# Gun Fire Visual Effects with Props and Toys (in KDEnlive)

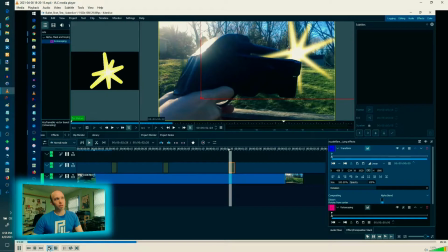740s
And you may also notice that the muzzle flare is off as well, which I did notice that, so I'm fixing that now to put it back on the front of the barrel, because it's no good if the flare is not where the shot fires off,
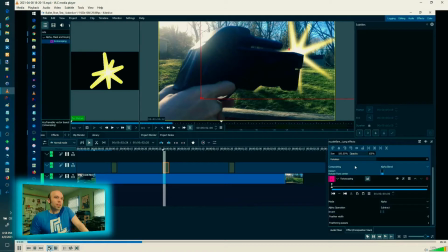752s
right? That doesn't look real at all. So same thing here. Going to select the transform effect so I can reposition the flare, the blast. There it is. Okay, and we get our 3 shots.
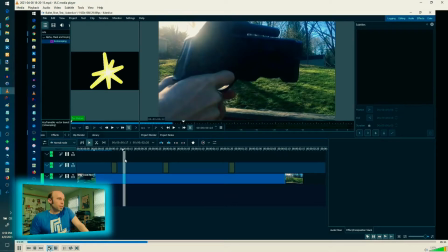765s
Now it's looking pretty good, and we're getting closer, but there's still some other things to kind of work on here. So what I'm going to do next
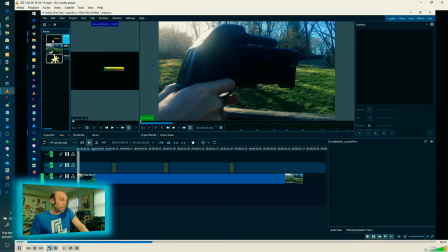777s
is actually I'm going to throw the bullet on there so we can start working with that and start putting the layers together. These are compounded with the base video on the bottom, and I'm working my way up for the different things. And you'd want to order these in the way that
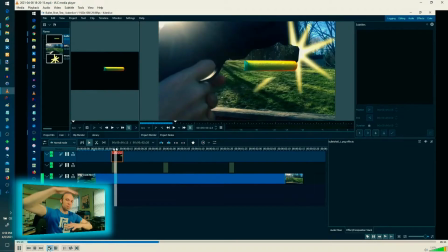793s
they're going to stack, almost like a picture where the layers need to be, you know, whatever needs to overlap or be on top, that's the topmost layer. Okay, in this case, that's the bullet. So I'm putting that in.
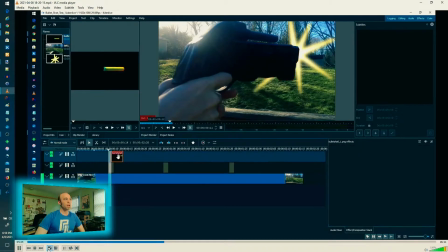805s
And this one is a little more complex, a little trickier yet than the shot, because we have to employ a little bit more technique with this. All right, so we do start with a transform because we have to move it. All right, that's what I'm doing first.
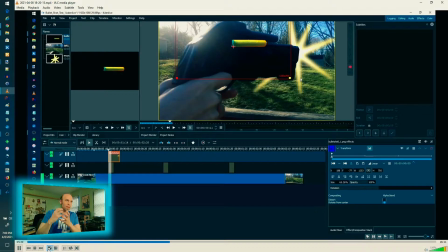818s
I'm going to put it at the place where it kind of feels like the, I'm not super familiar with gun parts, so I'm just going to name it the ejector. I know it's the chamber ultimately, but that's where it ejects from the chamber, that slot. So that's where the shell casing should be, right?
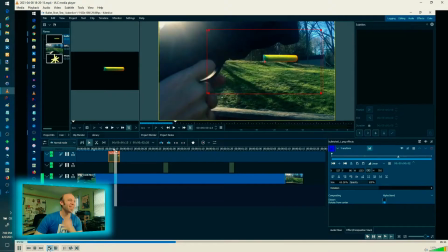834s
Where it comes out. Good place to start. And I am adding keyframes because I want to do some simple animation to do movement. I mentioned I wanted to do the movement in post. All right.
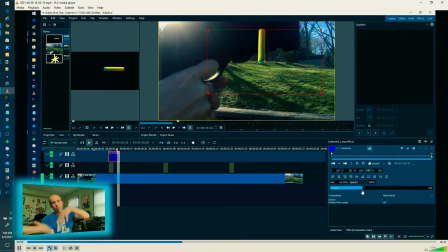848s
So the ending moment, I want to make sure that the bullet shell kind of flips over because there's a little bit of energy as it follows out. So I'm trying to show that and demonstrate that with a little rotation from the effect. And also, it should fly off the camera because it's not going to stay in the picture.
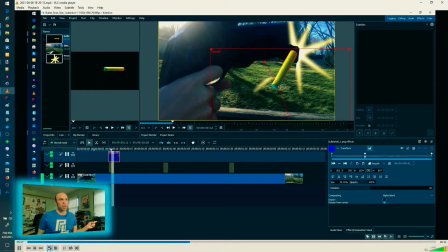866s
All right, so that's beginning and end, although we want to make it a little more complex here, and we want to say, okay, well, there should be a little tiny bit, a little bit arc because it's,
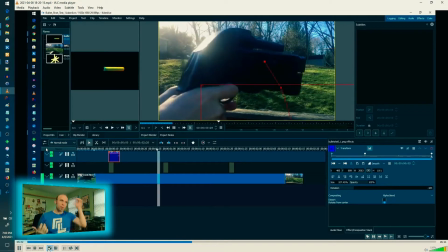874s
you know, moving over and out, okay?
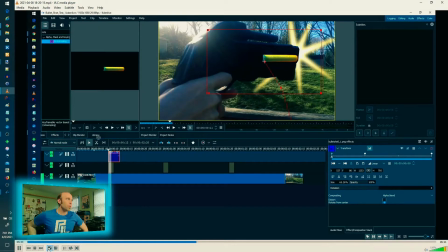882s
So that gives us most of that. Now, I think what I'm going to do here, is I'm going to add rotoscoping to this now. Same idea is that I want to subtract off the beginning of the chamber there.
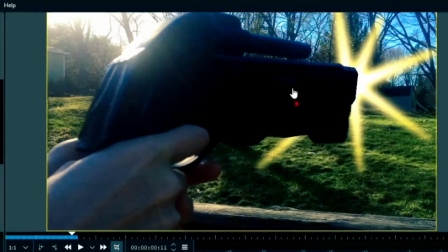895s
So the bullet just doesn't appear, the casing just doesn't appear,
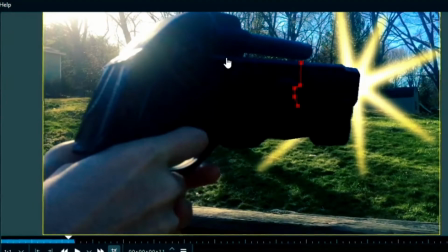900s
but we can actually mask off that part of the gun to make it actually look like it's coming out of the gun, like it should be.
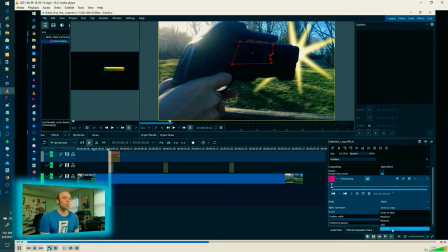910s
So that is the mask. Again, same idea, subtracting with the shape, and we can see that that should have the shell mimic coming out of the chamber now.
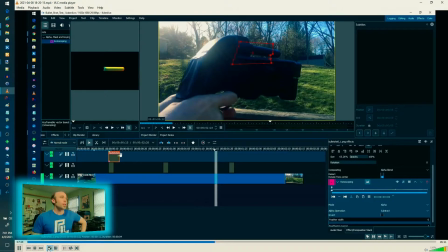926s
All right, that's not bad. All right, so copy and paste again.
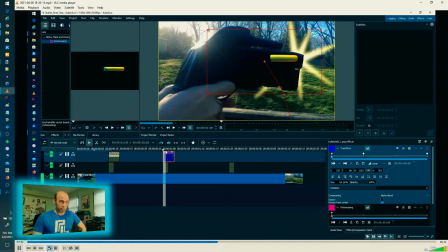932s
Going to use the same basis. We have to move the shell casing, and then we have to adjust the rotoscoping again because, again, we have moved. Nothing is where it was the first shot. Can't be that easy, right? But thankfully with these tools, it actually becomes quite manageable. So at the starting position, you'll notice how the angle of the gun is also a little bit tilted.
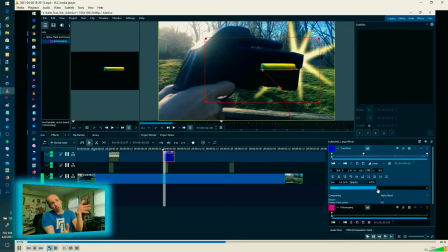952s
So I'm going to correct that with rotation on that first keyframe to try to match that up a little bit. Get it close enough where at least as a quick moment it looks acceptably real. I'm going to move my rotoscope shape, my mask, back into position.
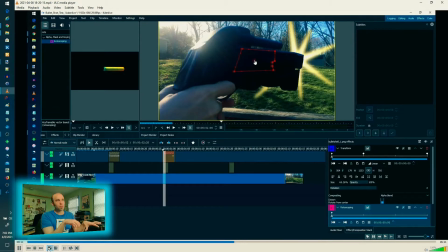972s
And again, I'm going to disable that track just so it's a little easier for me to see what I'm doing. And I'll flip it back on. All right.
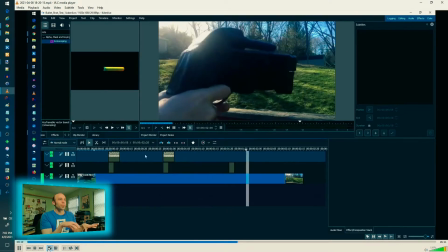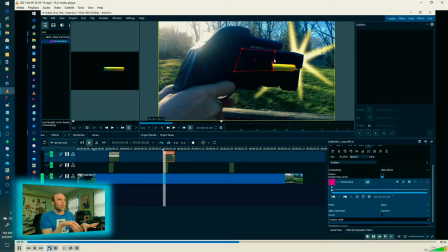985s
And I think, yeah, I had noticed that the bottom of the shell casing was showing.